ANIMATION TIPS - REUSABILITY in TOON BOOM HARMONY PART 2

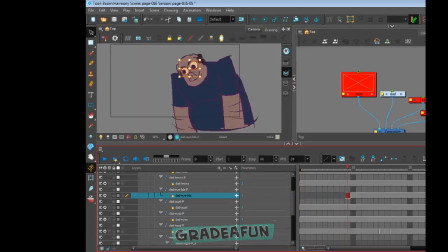Which, if I needed to, if this was longer, I could reuse those eyelids fairly easily.
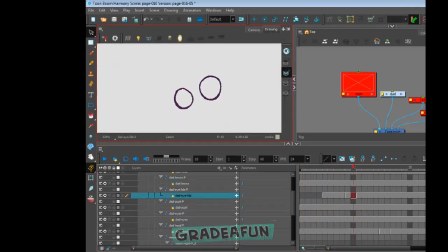And because it's part of the hierarchy, it means that whenever I turn the head, I don't have to worry about redrawing anything.
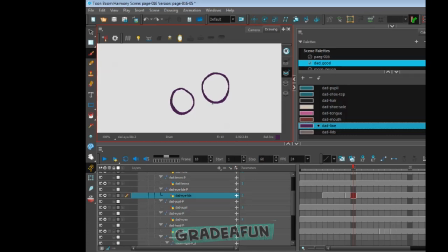All I'm doing is I'm just going to go into my drawing library and say, give me that eyelid. I mean, it's so easy that why wouldn't you do it?
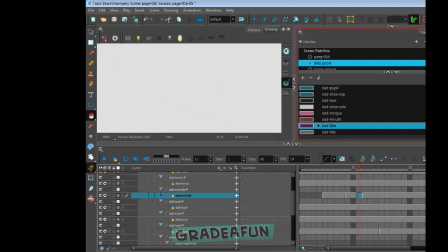Even if you're doing something, like hand drawn, if your character's head is not fully dimensional, and there's and I should do one later, but there's ways of kind of cheating.
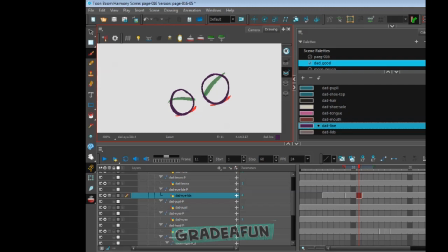If you have these eyes on separate layers, that you could potentially make them look like they're turning with a head by basically just moving them and kind of scaling them to create the impression that the eyes are turning. And then you could potentially use like a cutter, which is like a way of making something transparent, and so that as the eyes turn around,
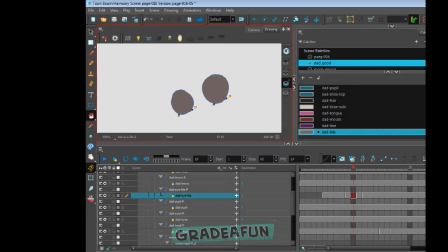the head turn with the head, you start to kind of clip them so that it looks like they're turning with the head too.
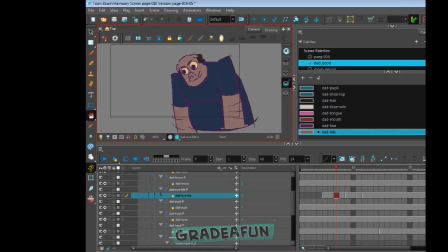I mean, there's ways you can make things look dimensional, which is maybe something I should throw out here as well. And I don't know if I have a scene where with this project where the character's head really needs to turn.
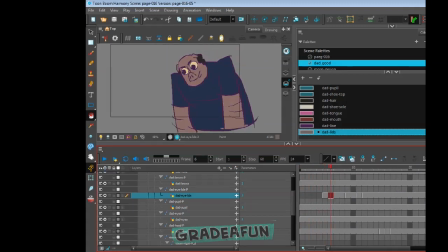And if I do find one, I'll definitely do it for this. so you can get an idea as to how it works. Because you know, the more things that you can, you know, throw in the mix in terms of cool factor, the better.
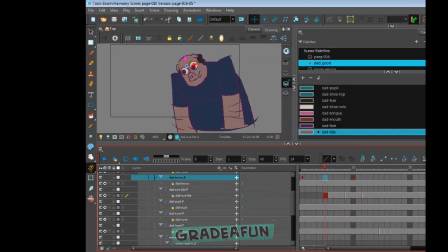You know what I mean? And hope that's always the goal for, or when you're animating something is, you know, how can I add that extra little bit of cool factor? So once I create the art, you know, the animation is setting some keyframes, playing it back, looking at it,
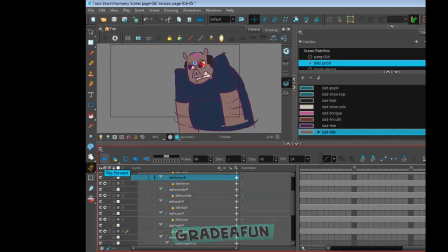seeing if it's moving the way that I anticipate. If I like what's happening, do I need to move keyframes around? In this case, I'm just doing all stop motion keyframes. So there's no motion frames where you see the computer doing an interpolation in between.
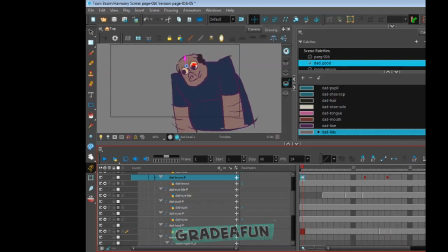And maybe in some later shots, I might go back and do it for this. I don't know. Right now, I like the way it looks. I like the way it moves. So I don't really want to add in the sort of smooth interpolation in between there. I like where it kind of hits the poses.
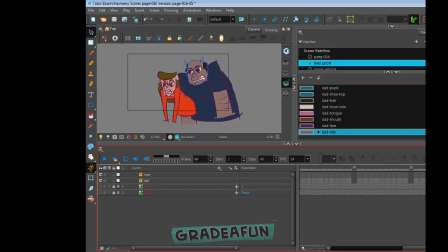So, but if you like it to be a little smoother, I mean, it's fairly easy to do. You just right click on it and change the keyframe types from stop motion keyframes to motion keyframes, and you're good. And you'll get the computer to do the in-betweens for you. But that's not what I want to do for this.
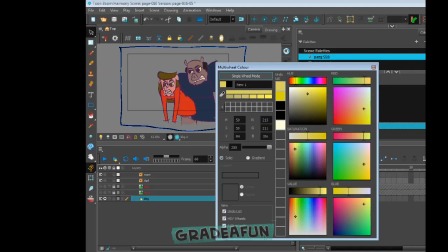So, boom. And I decided, man, I should add some sort of background to it. And more than likely,
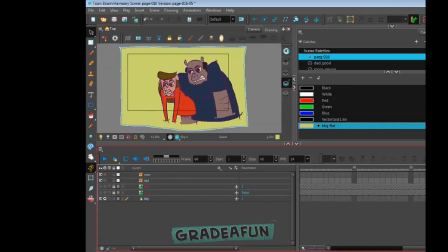I'm probably going to do like a background pass where I'll do some reusable sort of bits that I can drop back there. So it's not just either big fields of color or even just gradations.
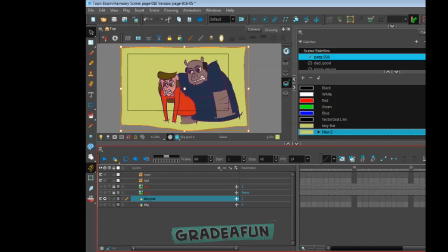Because, you know, having something visually to see, maybe even adding some texture, some more texture stuff in there in the background.
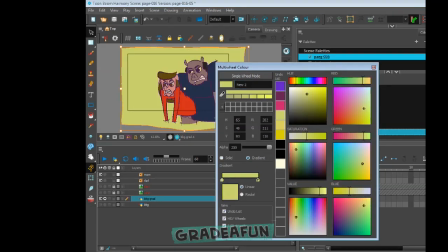Because just adding some sort of stuff in there to break up the space. So it's not just big areas of color.
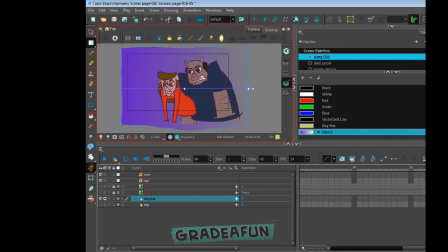Makes for just a more pleasing composition. And I'm not even sure what I did in the sketch. I should probably look at the sketch again, because there probably was some sort of background elements or something in there to break up that space. Because you definitely want to try to frame it so visually when people look that they know where they're supposed to be looking. And I'm at this point I'm kind of using this gradation to try to frame visually where you should be looking. And I probably should have put it in the upper left corner maybe,
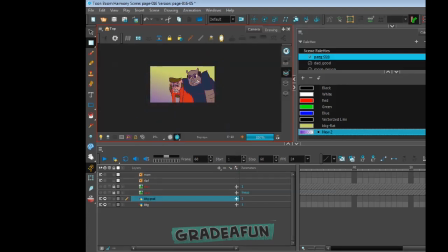so that you don't really look out at the screen. But I wanted to make it a slightly darker from the bottom and then a little bit brighter at the top, so we get a little bit of value shift. But I definitely need to put some love into this background, you know,
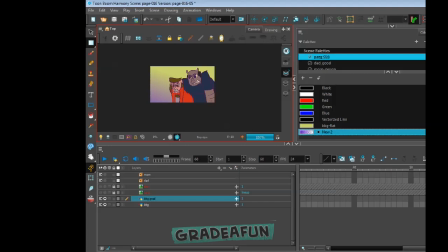because backgrounds make a difference, and it helps to inform a little bit about the characters and who they are and all sort of stuff too. So even if it's just throw some like fake portraits or something back there to break up that space and to make it more personable and less general and generic, it's probably a good idea. Glad I thought of that right now. That was awesome. I don't know, probably shouldn't have said that.
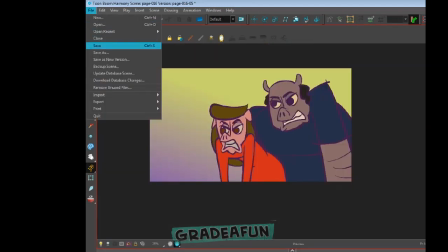But anyway, if you got questions about what's going on in this video, hit me up in the comments.
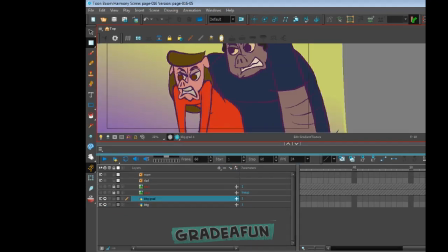You know, as usual, I always check a render preview to make sure that it looks like what I expect.
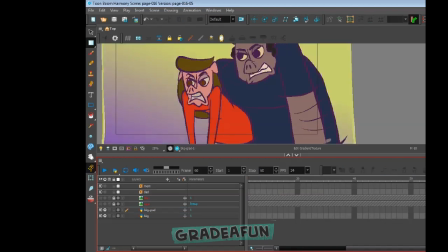But you can see right here, I'm just playing through the animation and take a look at it, see if it's what I expect. And I'm like, cool, looks like what I expect. And then just doing a little bit of organizing, clean up stuff in the timeline. Making sure the background and stuff is set the way it's supposed to.
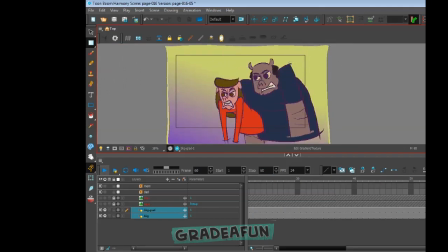But if you got questions, hit me up. If you need an artist, animator, rigger, hit me up. Y'all know who this is. It's your boy, Grady Fun.